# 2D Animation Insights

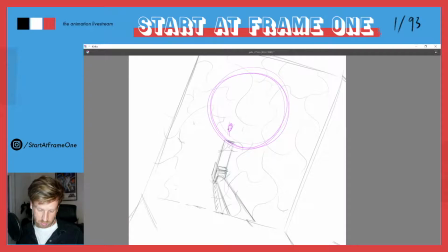And we will probably want to work
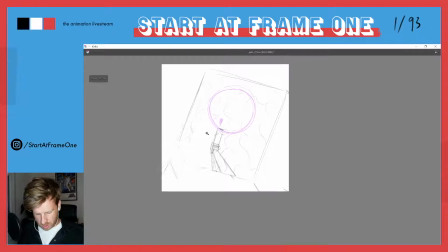not only with the positioning here on that take, but also try to keep,
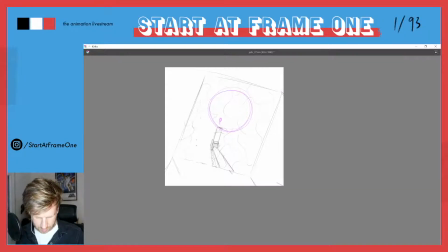let's say, the ceiling of our whole building in a very big contrast to the diver itself. So we definitely gonna, I don't know, maybe for instance we could just say, okay, the ceiling has a,
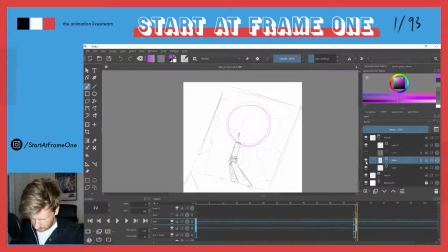just let me get straight where I'm here. The ceiling has a kind of a window in the roof. Maybe this is kind of a fancy, where actually the light comes in.
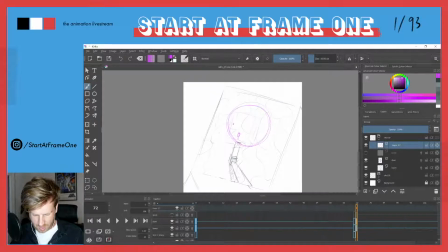So we would even have a very highlighted area, very bright area, and the silhouette could be super dark. So we stay,
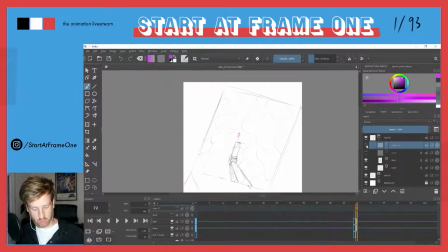so we establish super easily where the character is and where the eye of our viewer has to go. I think it works.
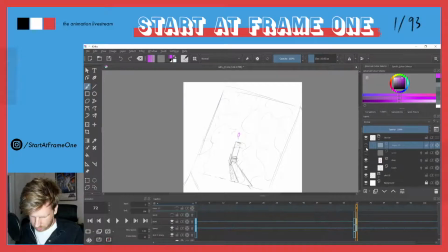And then we should probably rethink our perspective and actually make the whole perspective go
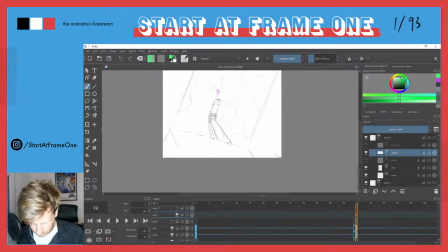like this is the point where all the lines are going to. I think that makes sense.
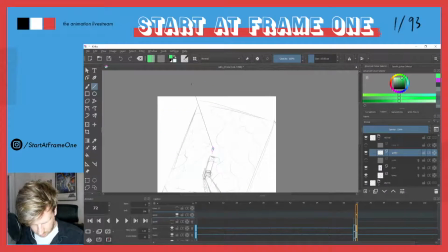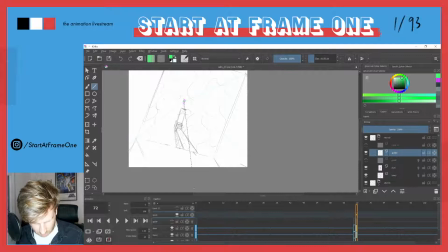So this way, like the whole composition, the whole image
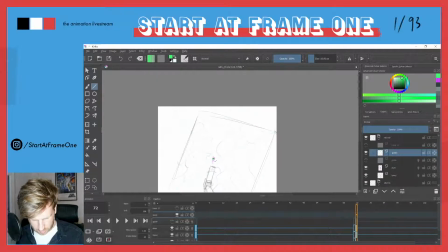is centered around, or is pointing at that
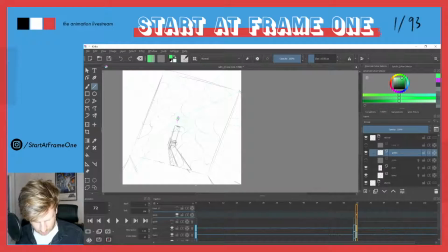at that character that in that moment is so small that we need help to find him. And therefore, now with those lines, we would have to
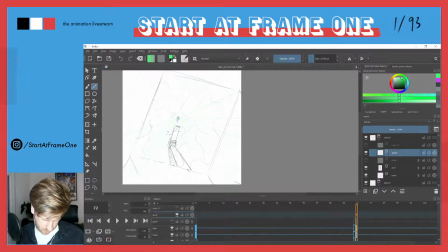change quite some things, right?
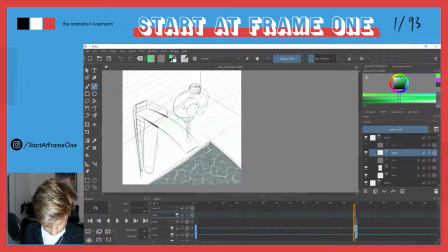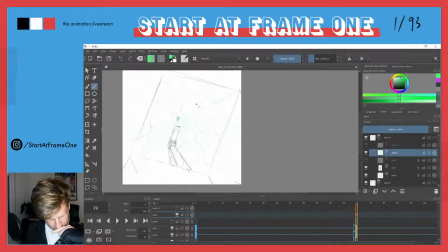I'm now thinking that
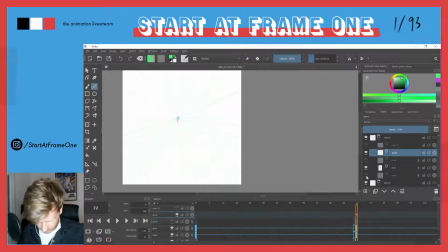if this is a good idea. So, how do we get this right?
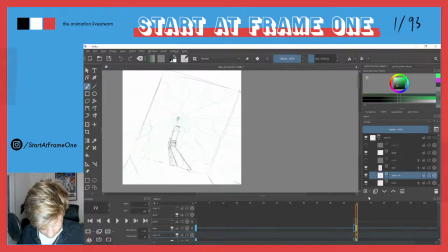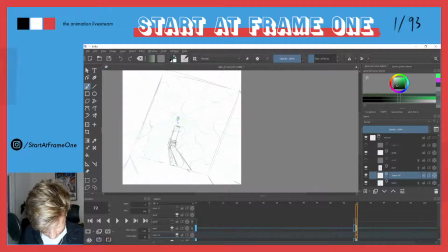Because I would still want to see the tower from this angle. Like I want to see him from the side. But in order to make